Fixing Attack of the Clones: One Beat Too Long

In the hit post-911 neo-noir art film Attack of the Clones, everything goes on one beat too long. The most fundamental building block of movie narrative is a beat. Now no one knows what a beat is, but it's fundamental.
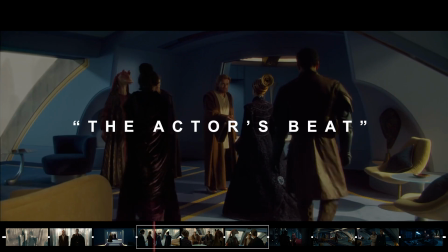19s
Depending on who you ask, a beat can be each section of plot, or each section of a scene, or each section of dialogue or action within a scene,
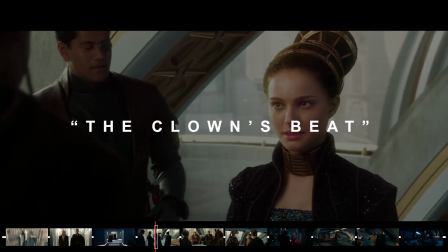28s
or each individual piece of dialogue or action within a scene or each micro pause between each individual piece of dialogue or action within a scene. Now I like to use all definitions simultaneously so that no one can ever understand me. Now, Attack of the Clones doesn't seem to have any concept of timing at all. The edits incredibly workmanlike scenes essentially play out in real time.
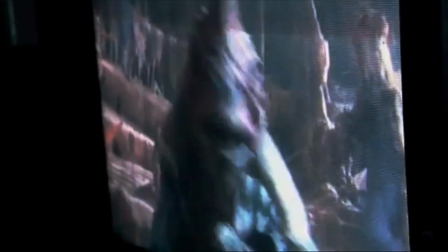51s
There's often no attempt to manipulate the timing of the beats and I couldn't get my head around it until I saw that they only watched the movie through when they were doing the final mix.
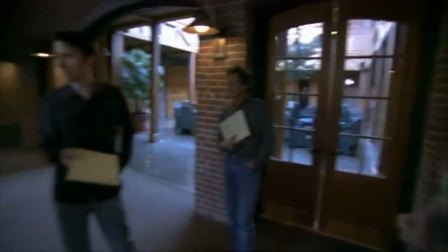60s This is normally what people get to see at the first rough cut screen. Yeah, I know. I can't hear that.
Obviously this causes pacing issues the whole way down, and I dealt with that on the largest scale in the last video. Now I want to hone in on those micro changes. So let's cover off one whole scene. There's about five scenes of Obi-Wan and Anakin together to establish their relationship,
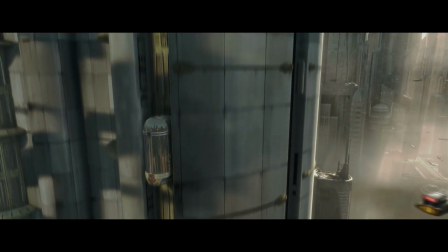85s
and they spend those five scenes almost exclusively bickering which makes this weird little beat incredibly important. Then I'm doing a bit of a Jar Jar removal not because he's unfunny and annoying though
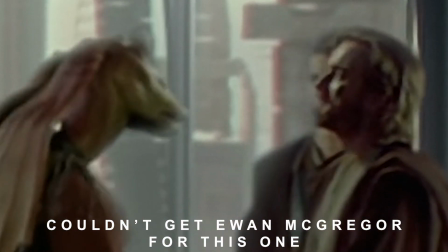96s
that's true but because it makes this section go on one beat too long. Now Anakin and Padme's first exchange in the movie is interesting.
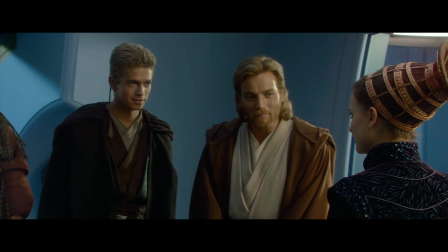105s
I can see how it would work on a script level but as it turns out it sucks ass rather than it playing like an endearing awkward moment it plays like an embarrassing mistake of filmmaking. So an awkward moment is all about the building and release of tension. It's basically a comedic beat.
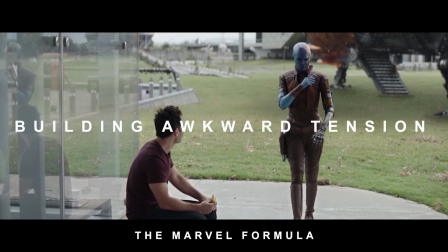124s
I don't want to turn this into a funny hack laughing moment but we can look at how you would structure
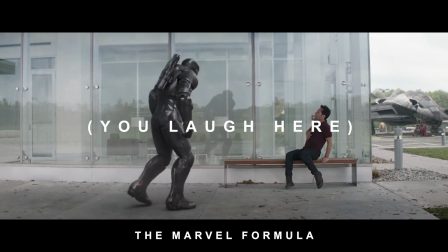130s
a funny hack laugh moment and use that to reverse engineer this one to make it seem tolerable. So structurally it should go set up escalation payoff but this one goes set up escalation escalation de-escalation de-escalation
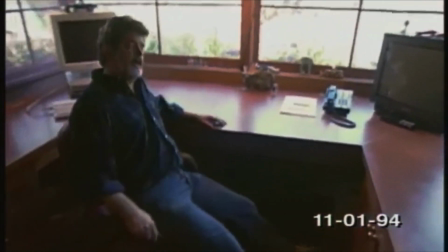145s
which is a classic mistake to make when you're trying to do your first bit of scripted comedy where the tension is built for a joke but there isn't a payoff you have a funny little idea but there isn't a moment where the audience is given permission to laugh instead it builds that tension and then goes oh sorry never mind and
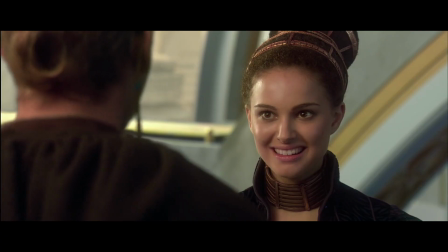162s
here that piece of backpedaling comes from padme which
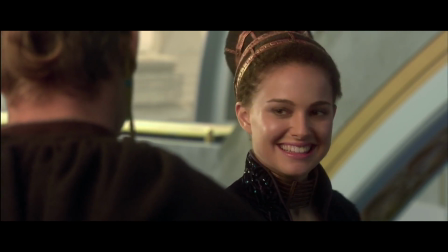167s
is extra wrong because she's a subject of the awkward moment so for her to defuse it steps us backwards It just makes it more uncomfortable and removes the
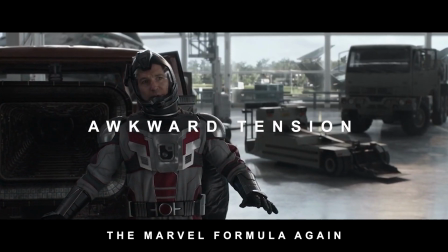176s
opportunity for a payoff Ideally you want escalating dialogue between the two and
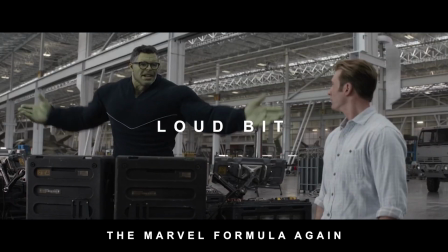181s
then a third person comes in and Joke and that gives us a sudden release of tension and we can feel good about it Even though the dialogue can still be as embarrassing as ever in my first experiments with this moment I realize that Obi-Wan's line Our presence here will be invisible, m'lady, I can assure you is really the payoff that I'm looking for. Now, it's never going to be hilarious, but it's not supposed to be. But just with a bit of merging takes and retiming and rescoring this whole section and re-recording all the foley, we can get this exchange to kind of hit the right tone.
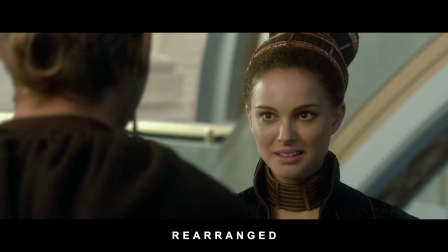213s My goodness, you've grown. So have you. We're on more beautiful, I mean. Our presence here will be invisible, m'lady, I can assure you.
So it's still embarrassing and awful, but now it feels like maybe it was supposed to be.
What?
Now we get into the embarrassing bickering. Narrative tension is good, character conflict is good, but what we're supposed to see is that Obi-Wan and Anakin are like brothers with some degree of conflict.
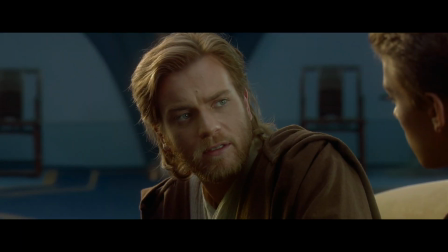241s
Instead what we see is them fighting in every scene, so we assume that their baseline relationship is antagonistic. So what I've generally tried to do is retool the dialogue so that these moments can still happen, they just serve a slightly different purpose.
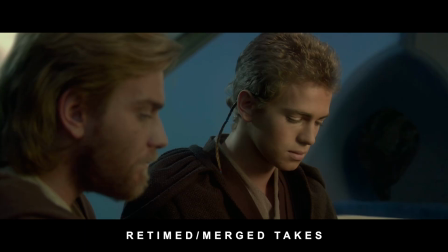254s
But here I've actually removed the entire exchange in favor of this one shot. Having the dialogue there just muddies the plot anyway.
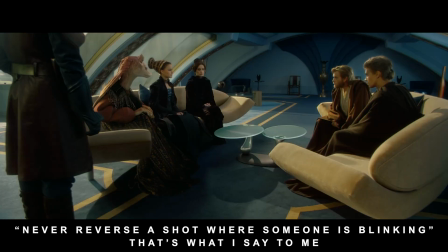262s
With this new kind of bad shot that I've invented, the implication is that Anakin doesn't agree.
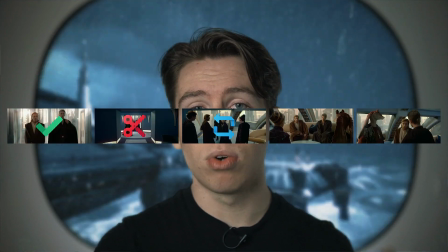267s
He just doesn't have to interrupt the scene to cry about it.
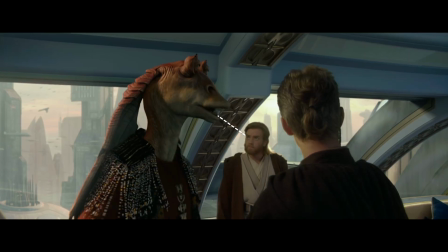270s
And all that also lets us flow more naturally into Anakin complaining to Jar Jar about how he just embarrassed himself. Because now it plays that he embarrasses himself, sulks on the couch, and then complains to Jar Jar about it.
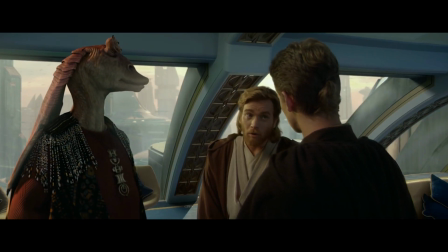284s
Which needs to happen because Obi-Wan comes over and says, she was pleased to see us. Which does two things for us. It shows Obi-Wan comforting Anakin, and it tells us that Padme was pleased to see us.
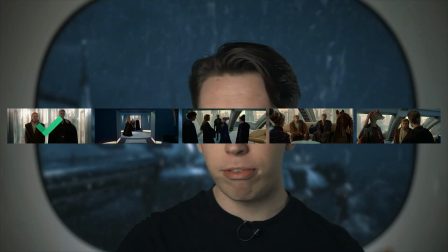296s
And we didn't see any visual evidence of that, so it's good to know. And we've made it. That's all five beats in that scene, and only four of them needed drastic overhauls.
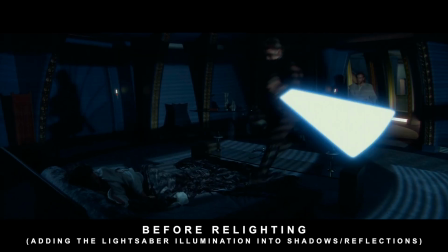307s
As we go into the action, it just doesn't quite have enough punch. Apparently George Lucas has some kind of obsession with cutaways.
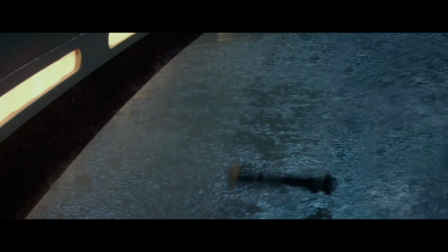314s
So every action we get a cutaway of every reaction of every face and every object and every scene, which makes the action very easy to follow but is incredibly tedious.
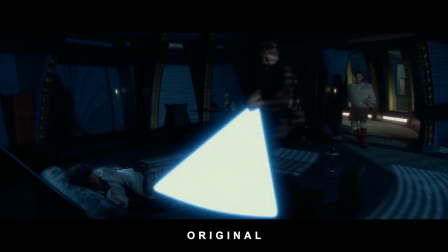323s
We don't actually need to see what happens to these bugs after Anakin kills them. So I can just drop a lot of those cutaways and here I'm moving that into the surround sound to give us simultaneous action
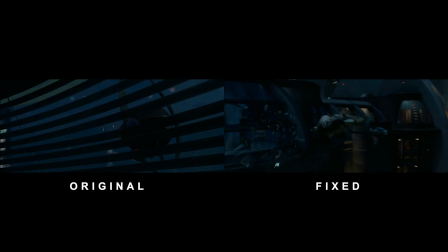335s
and I'm trimming down this whole scene to get us into that action before I zone out. Action in movies isn't cut in real time. It's all about manipulating the timing of the beats to create the effect you want. So if I go to punch myself, the modern convention is to cut on the hit, or cut out the hit, which makes it feel fast and disorientating and loud. Now that might not be what you're going for, and it probably shouldn't be deliberately trying to lose your audience isn't the best sign.
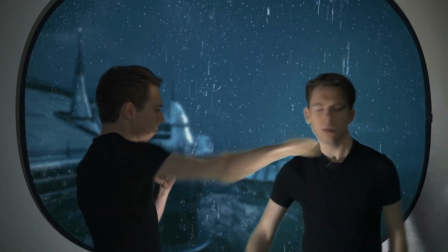365s
So the other option is to telegraph your action and what you lose in literal speed you make up for an impact to the audience Because they can actually follow what's going on. Attack of the Clones doesn't really do either Because it's playing out in real time and just cutting whenever
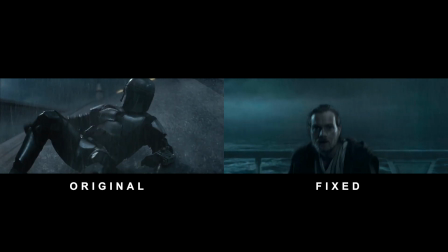381s
sometimes it feels too fast and sometimes it feels too slow So I can't add to it,
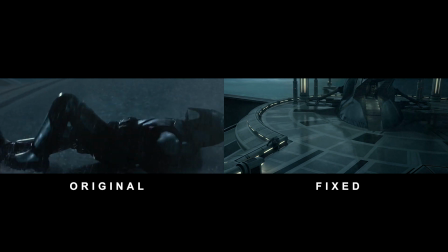387s
but whenever it embarrassingly grinds to a halt I can trim in the same way that there's too
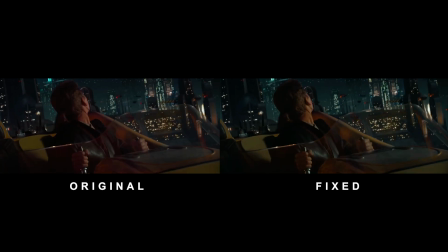392s
much cutting away from the action there's also a problem with telegraphing your action too much.
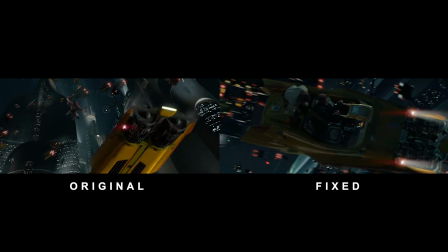398s
Having too long of a lead-in lets the audience figure out exactly what's going to happen before it does.
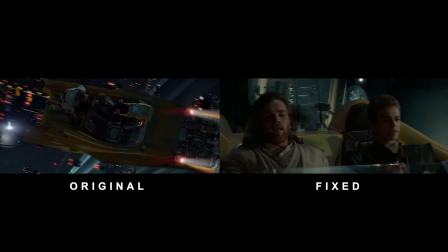403s
Like this piece of Obi-Wan falling is fine but it's not worth 30 seconds. Now if you look at this whole speeder chase each section of it seems to go on one beat too long. Anakin's meant to be overconfident because he's really good and rather than showing us that the movie just tells us that and then shows him failing over and over which doesn't do anything for the character and just makes it uninteresting or annoying to watch.
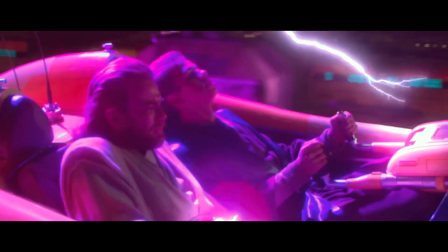431s
So we can just drop those beats. I'm dropping the power coupling beat, I'm dropping the blaster beat,
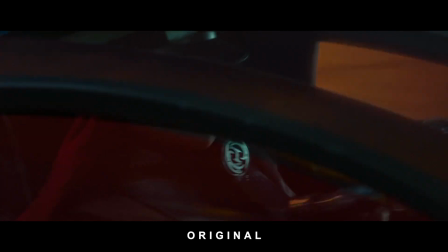435s
I'm dropping the dropping beat and that's better but I want to keep this thread of the Jedi losing their lightsabers.
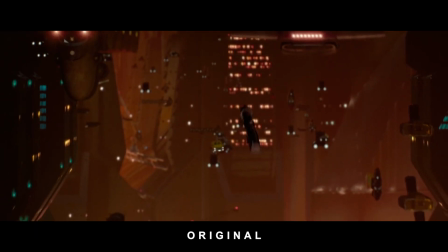442s
It's just a fun little piece of business that ties everything together.
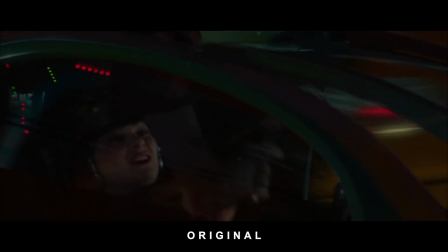446s
The problem is the setup is in one of the beats that I want to removed so it's not the end of the world I can just add back that blaster beat it's just like 30 seconds of the movie but instead what I've done is make it so that Anakin destroys the speeder with his lightsaber I've just rearranged some shots and then made this explosion start in the wide and then to keep the lightsaber thread I've
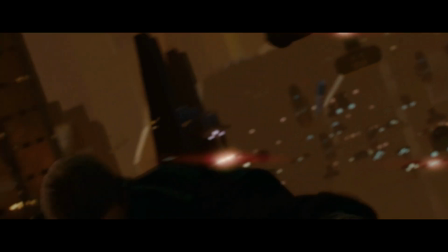467s
taken this shot done a 2d track on it placed a 3d lightsaber into his hand and then animated him losing it and then finally to sell all that I've recorded
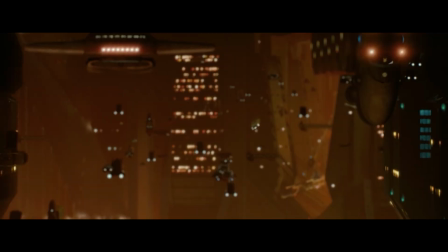475s
some effort noises some foley and the Lightsaber flying away. You'd think you just wave a stick past a microphone and that makes the sound of a lightsaber moving through the air But no, it's far more embarrassing than that All the action in this movie is punctuated by these awful comedic beats I've wiped this side myself.